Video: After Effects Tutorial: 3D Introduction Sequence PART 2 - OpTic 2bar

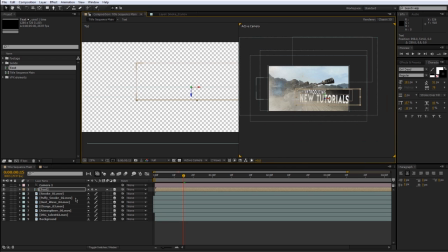Maybe scale it down.
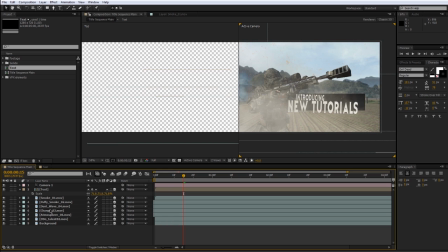What I'm going to do is actually bring up our character here. He's a little bit small. I'm going to scale him up. And bring him up. Make sure that you don't cut him off at the bottom.
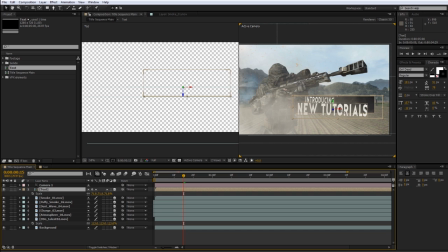Alright, so something like this. I'm not going to spend too much time making it perfect, but you can. And that looks good.
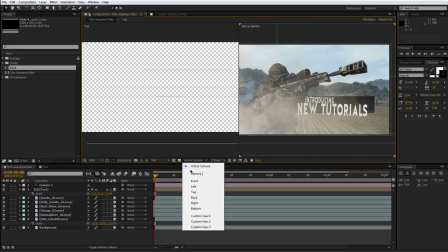So now, the only thing we have left to do is to refine the camera, add some color correction, and add some depth of field, which is always cool.
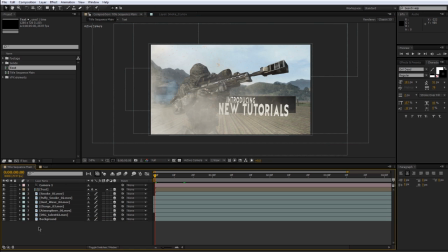So first I'm going to add some depth of field. So to do that, select your camera and press AA.
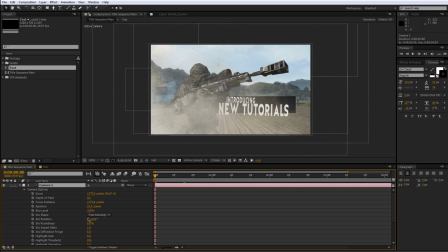Make sure depth of field is on, and then increase the aperture until everything blurs that you the way you want to. You can see it's starting to blur out more. The background's starting to get really blurry. The foreground should be getting blurry.
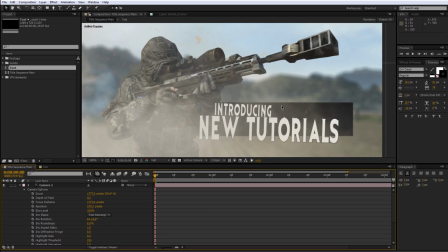Something like that. You can see that the background is now blurred out.
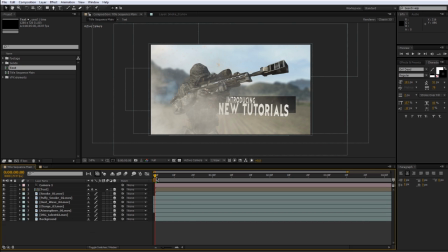So now we just have to animate the camera a little bit so that we can show off all this 3D stuff that we created. So I'm going to select our camera, press P on our keyboard to open up position, set a keyframe at the beginning, and set a keyframe at the end.
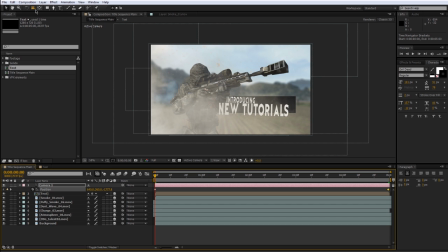And at the beginning, we're going to go to our camera tool, and I'm going to orbit ever so slightly. So very slightly to show off all those 3D stuff that we created. So maybe like that.
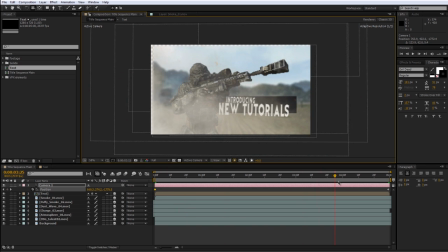And you can see it's already starting to look pretty cool. Maybe that's too much. So you don't want to, you obviously don't want to go too far because then you can obviously tell that everything's two-dimensional.
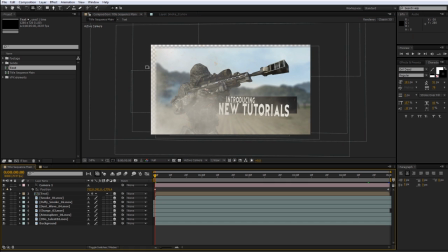So that's about good. And the background is getting cut off, so to fix that, just scale up the background until it fits. Now you can see we've got a pretty cool animations, and I'm going to actually orbit this the other direction a little bit.
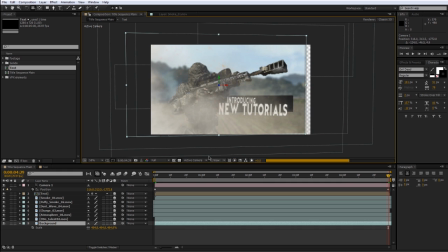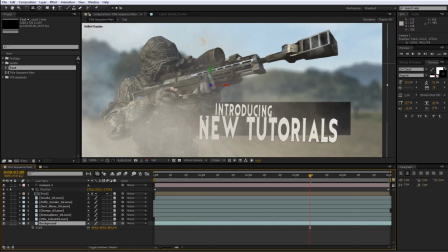So we can see we've got that parallaxing between the foreground and background going.
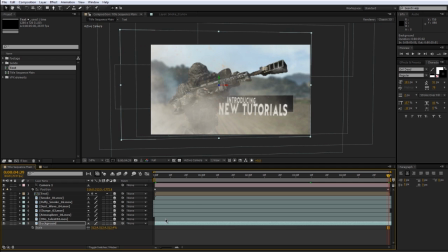Make sure you scale up the background again so it fills all gaps. Alright. So the last thing we have to do is just color correct it. So to color correct it, I'm going to make a new adjustment layer.
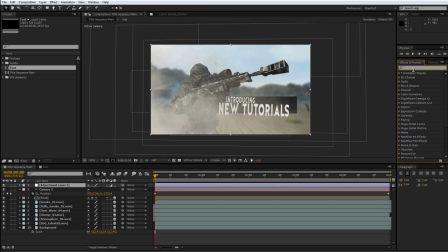I'm going to drag on Magic Bullet Looks, which is an outside plugin. I suggest that you get it because it's a very good color correction tool. Very easy to use.
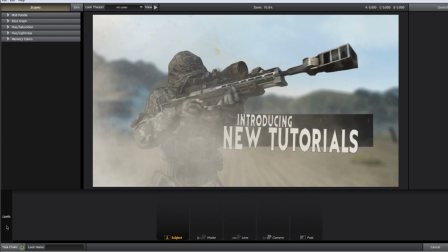I'm going to go into our edit category. I'm just going to add a preset. Save some time.
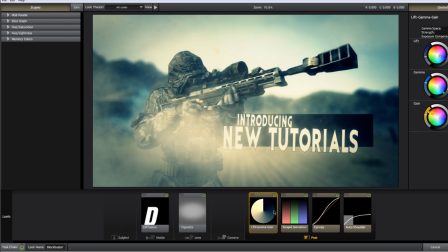Maybe this one. Change the colors a little bit. And once you're finished, press finished.
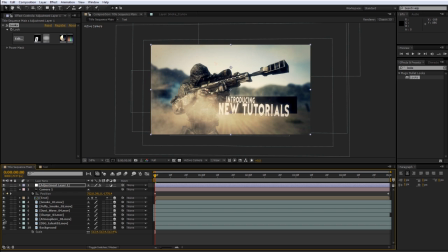You can see that updates. And I can see that our atmosphere here is a little bit too bright, and so is our dust.
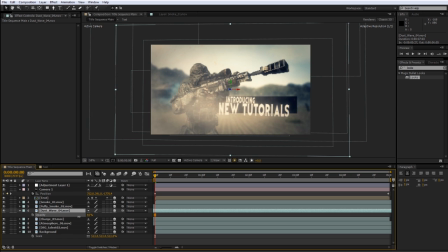So just go into the opacity of these layers and bring it down just a little bit, maybe 50%. Do the same with our atmosphere. 50%. So now we can starting to get back some detail and have the blacks be better.
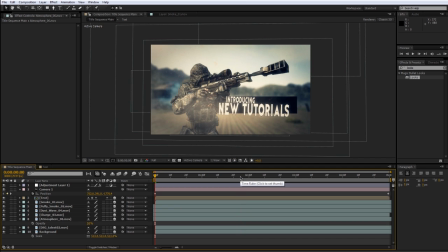Alright, cool. So that's basically the gist of it. I suggest that you guys go through and actually refine it and make it perfect. And another thing you can do is add a lens flare. I'm not going to go over that because I'm running out of time already.